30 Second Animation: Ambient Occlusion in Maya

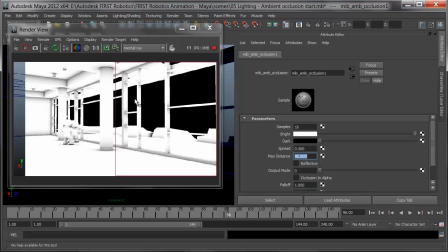With a lower spread, the darkness clusters more in the corner. We can really see it on the column here. With an even lower spread, I get tight lines of occlusion grounding my objects. This again is an artistic choice. I'm going to leave mine fairly high so I get good grounding shading.
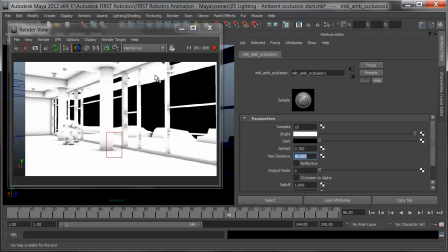Finally, we've got bright and dark values. The bright is when an object is returning no occlusion, or is totally unshaded. The dark color determines when an object is fully occluded, what color does it return. If you'd like, you can bring this up from black to avoid adding a heaviness to your rendering.
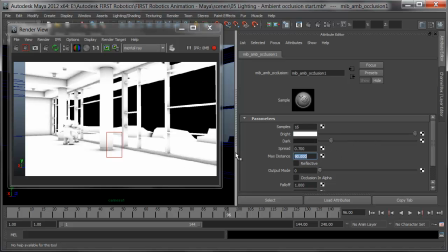I'm going to bring mine into just a little bit of charcoal. So instead of going in all black and getting heavy corners, I get lighter imagery. I can also attune this in post adjusting the shadow tones in color correction and composite.
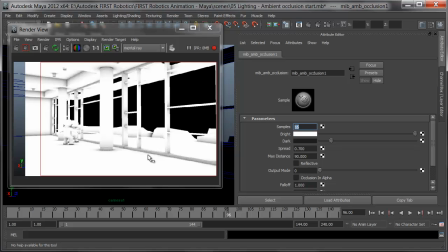Finally, I've got samples. A sample rate of 16 is fairly coarse, giving me dots in my image. I'll bring this up to 64, and I should get a smoother occlusion. It's looking pretty good.
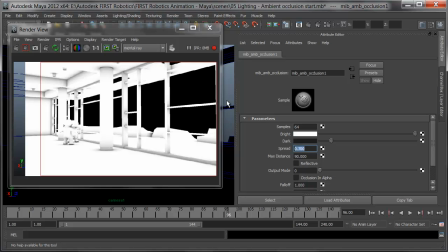I'll go through and check and make sure there's no obvious issues or darkness in places it shouldn't be, and I'm set to batch render it.
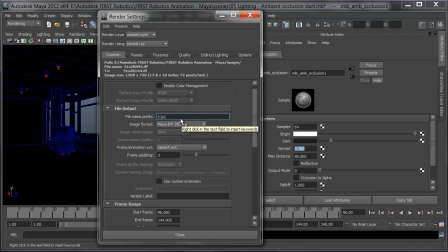For occlusion, I'll go in my render settings and take the B off the file name and put in AO.
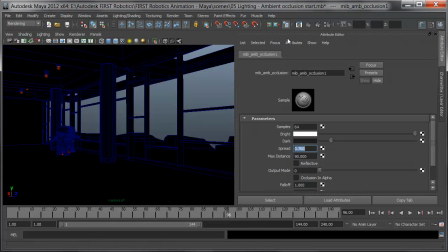When I render a frame, it should be fairly quick.
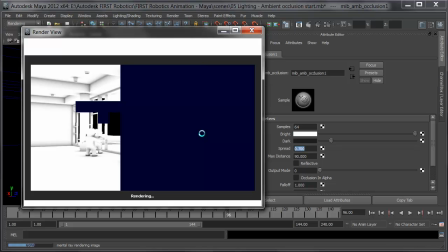Unless there's an excessive amount of geometry or your samples are way too high, you should see your occlusion renders go quite fast.
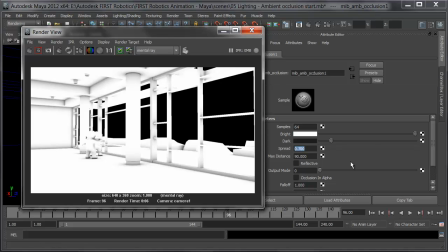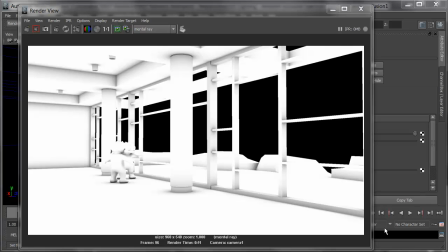I've rendered the ambient occlusion pass, and I've got good grounding darkness. Here's what it looks like in composite over the beauty pass.
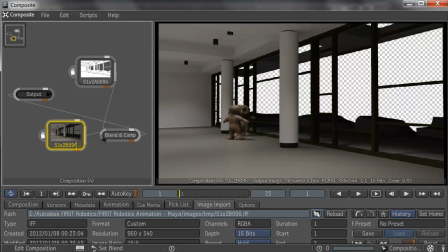In composite, I've put a beauty pass into the background of a blend and comp node.
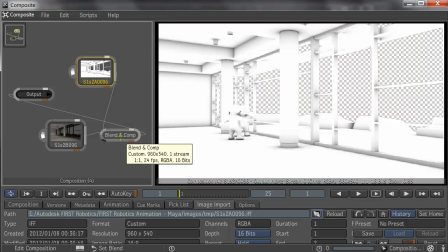In the blend and comp node, the foreground is the ambient occlusion. In blend and comp, I've set the occlusion to multiply.
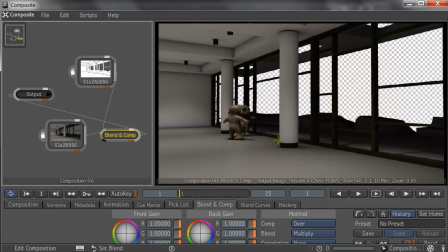And here's the difference. With the occlusion on, the ceiling pops out, all the detail is there, the characters are grounded, everything has some darkness to it. Here's the beauty pass on its own, and occlusion. Now it is dark, but we can adjust that fairly easily here if we need.
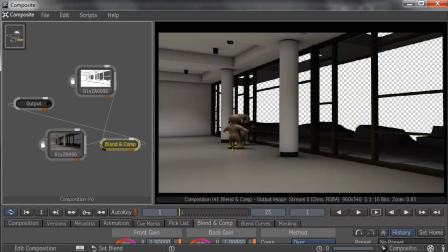That's something we'll reserve for compositing. But running an ambient occlusion pass will ground all the renderings, settle everything down, and pop out all the detail. Then we can adjust the color so it's not quite so heavy, and get images that sit well.
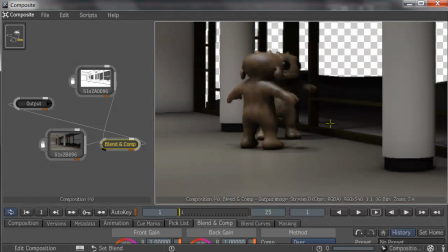And more importantly, characters that stand firmly on the ground.